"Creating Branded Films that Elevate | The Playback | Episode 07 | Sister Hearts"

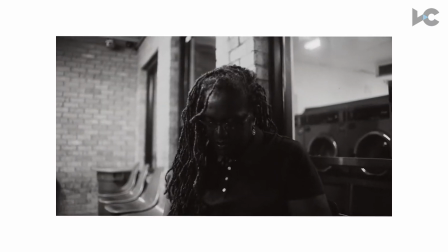4:11 I didn't know what to do. I was alone. I was scared.
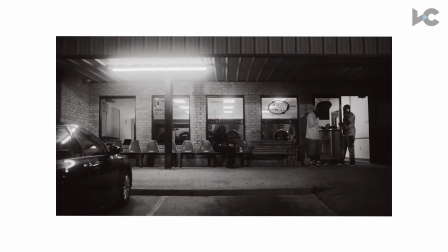4:19 I had no one.
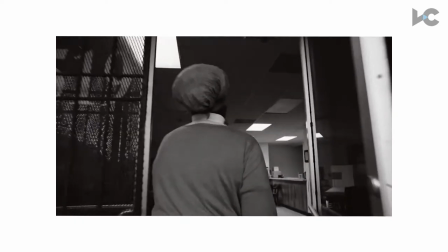4:25 I knew there were women that was coming home from prison that was in the same boat that I was in.
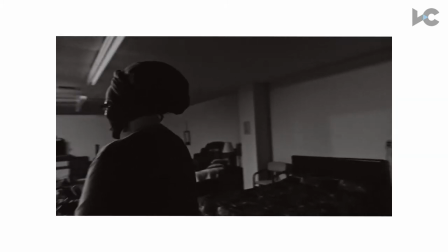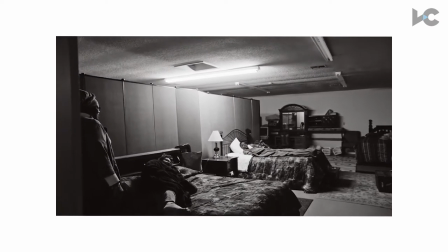4:39 This is what she does, you know, this is like Merriam and her element,
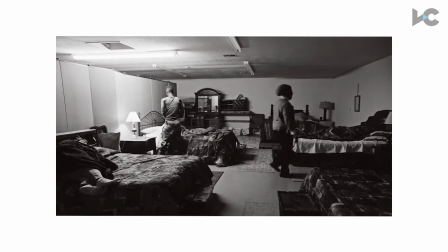4:42 giving a safe space to women who have been recently released from prison and trying to give them the infrastructure to be successful.
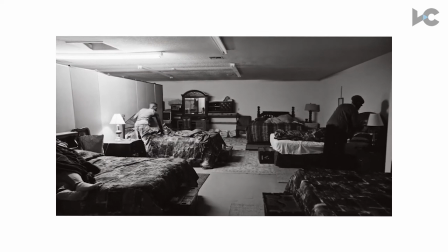4:49 And, you know, watching this scene, I remember kind of this was my first chance to get to know some of these women.
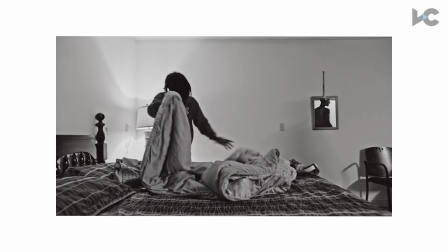4:55 You know, I think Teresa here, she had just been, she had been in prison 20 years and this is her second day out.
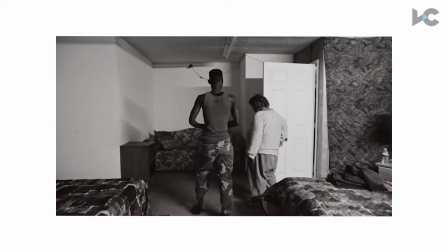5:01 Ko, she had just gotten out after about two years for just a marijuana offense.
Okay, look, let's, everybody, let's start helping set the table.
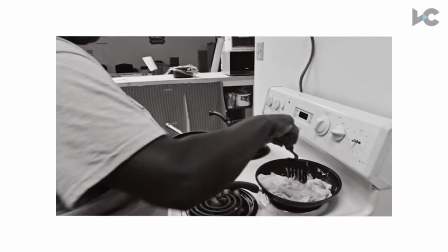5:10 Okay, we need some plates. I got it. She was so happy.
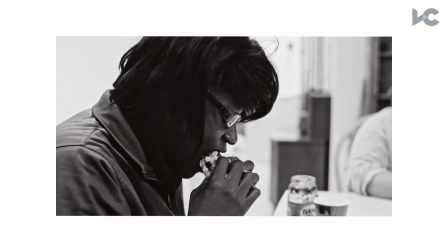5:16 I know. It was really interesting. It's a blessing to be out here. So, you know we have a reunion this weekend.
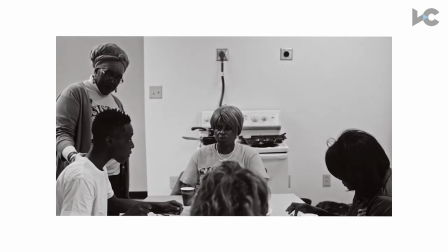5:24 She's going to be here. You're going to be here, right? She's going to have a try. You're coming back. If not, I'm coming to get you.
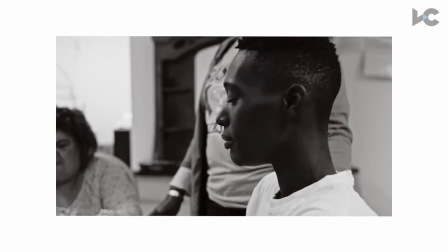5:30 She probably heard about it.
But yeah, this is what Sister Hearts does.
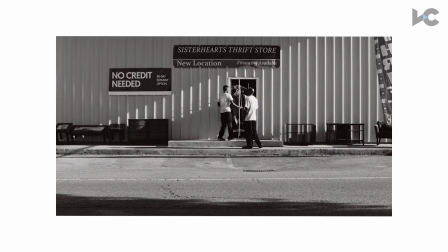5:33 It's like, you know, it's a thrift store that's really the structure for everything Mary's about, which is being an entrepreneur,
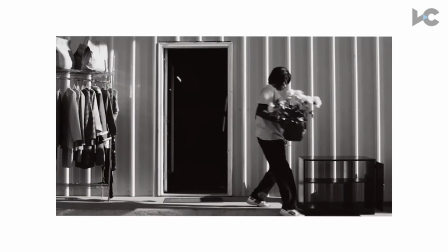5:40 having economic stability, and providing that opportunity for other women who didn't have a place like Sister Hearts,
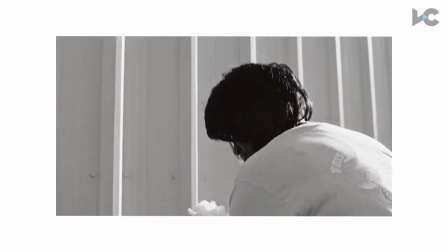5:46 you know, when she got out of prison.
It may only take a week. It may just take a month or up to a year.
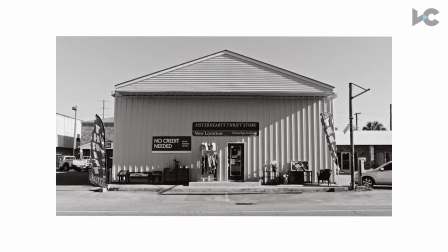5:54 But I'm going to make sure that you have a place to stay and a job.
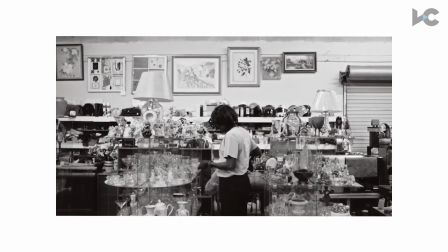6:01 it's not just the physical incarceration that causes damage
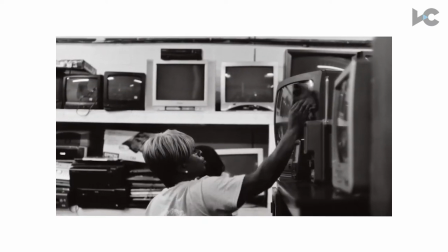6:08 it takes time to adjust back to society and this is like very specific stuff that mariam makes everyone
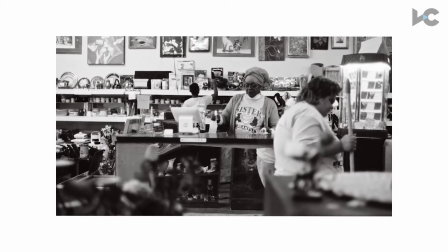6:15 do i mean she wants this place to be really treated with care and she believes that you know her whole thing was like you know it's
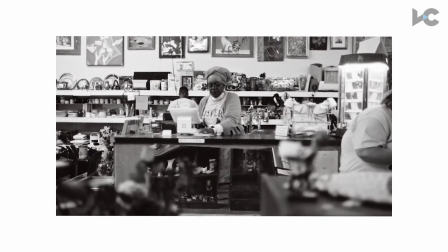6:23 a way for them to learn how to care about things again and that's one of the things prison does to people is it makes them stop caring about stuff
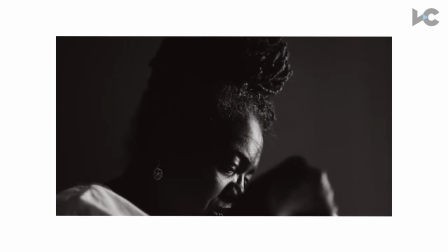6:31 You see, in prison, you're broken You know,
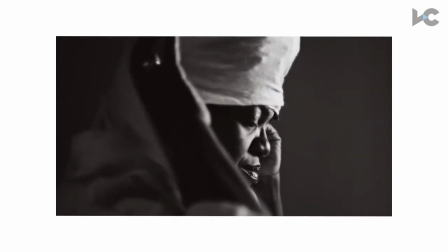6:35 one of the choices we made in this film was to go black and white And I think this is a scene that really makes that option pay off This is like in a apartment
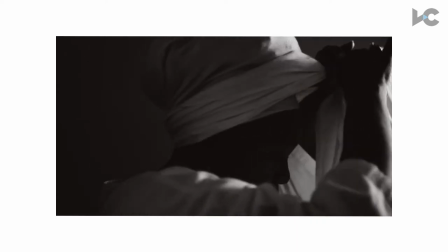6:45 Actually, no, this was at Miriam's house In a hallway If you looked, if the camera turned around 180 What you would see is just a bunch of catering
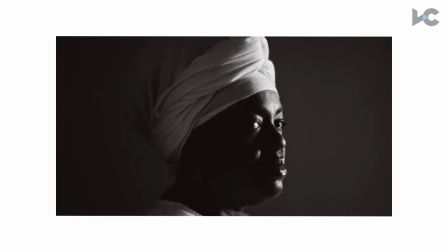6:54 A fridge But because we had this little space we just we kind of had this like the girl with the pearl kind of reference there.
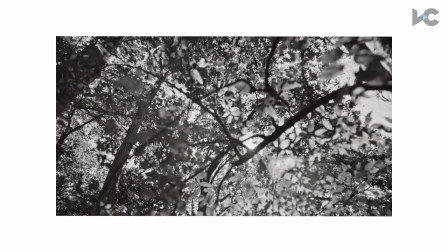7:03 I used to close my eyes and I would always see myself in nature.
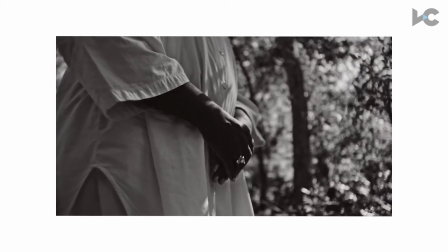7:11 Miriam often talked about escaping mentally while she was in prison and just imagining herself in nature and we kind of wanted to make that literal here.
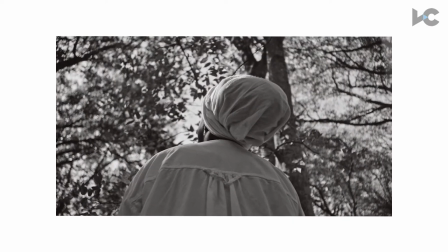7:19 You know I'm not a big fan of you know Cissé and kind of literal stuff but this felt rooted
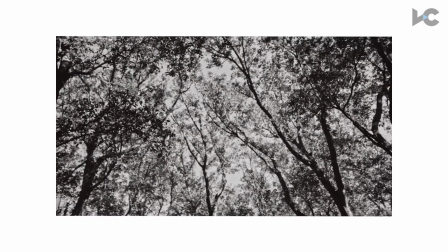7:24 in something that was a little bit more poetic in its origin,
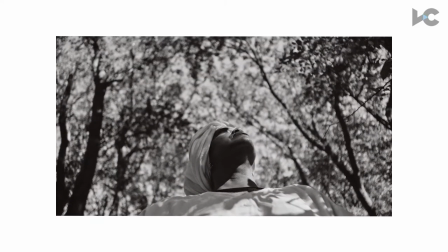7:29 so it felt good to get a little more literal with it.
What it would feel like if I could just leave this place.
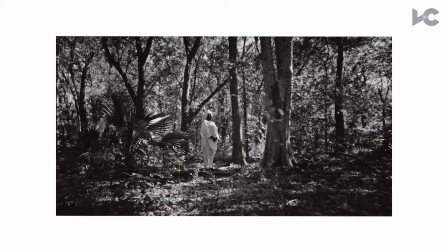7:35 And what you don't see here is all the mosquitoes. New Orleans has hell of mosquitoes.
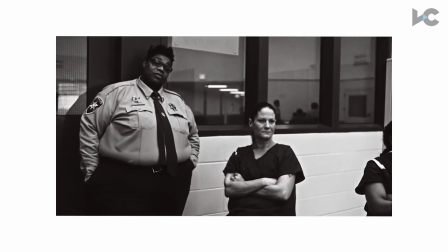7:44 13 years out of my life, I spent behind bars.
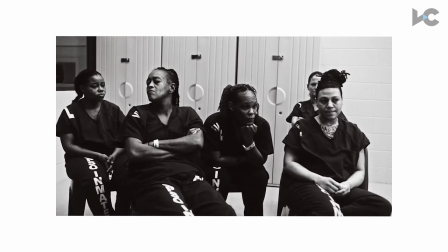7:49 And over half that time I spent in solitary.
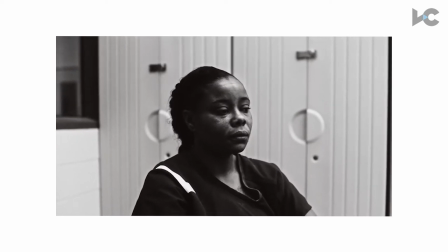7:52 One of the things that I wasn't sure was going to work 100%, but I'm glad it did, It is this kind of like, we kind of weave this scene of her at prison throughout the film.
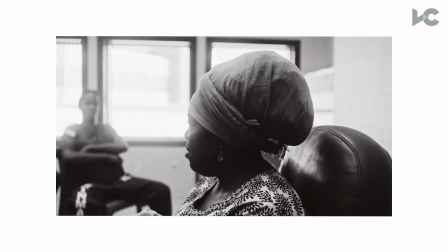8:01 I think there's three times we go back to it, and this is the second time. You know, I want people to really see, like, when Mary first stepped in this room, people are separate.
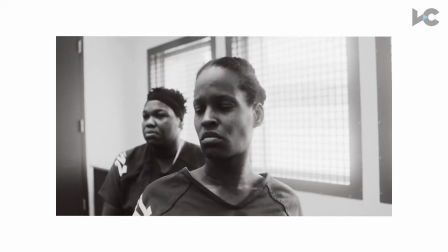8:08 They're distant. Like, some women have their arms full of them. And she's being very real with them.
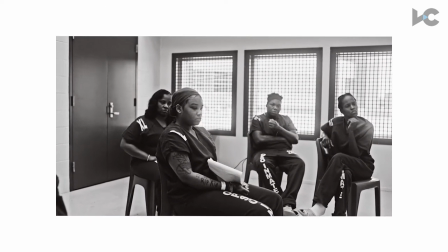8:12 And she's telling them that there's no excuses once you get out, because once you know you got someone like me on the outside, the only thing that's stopping you is you.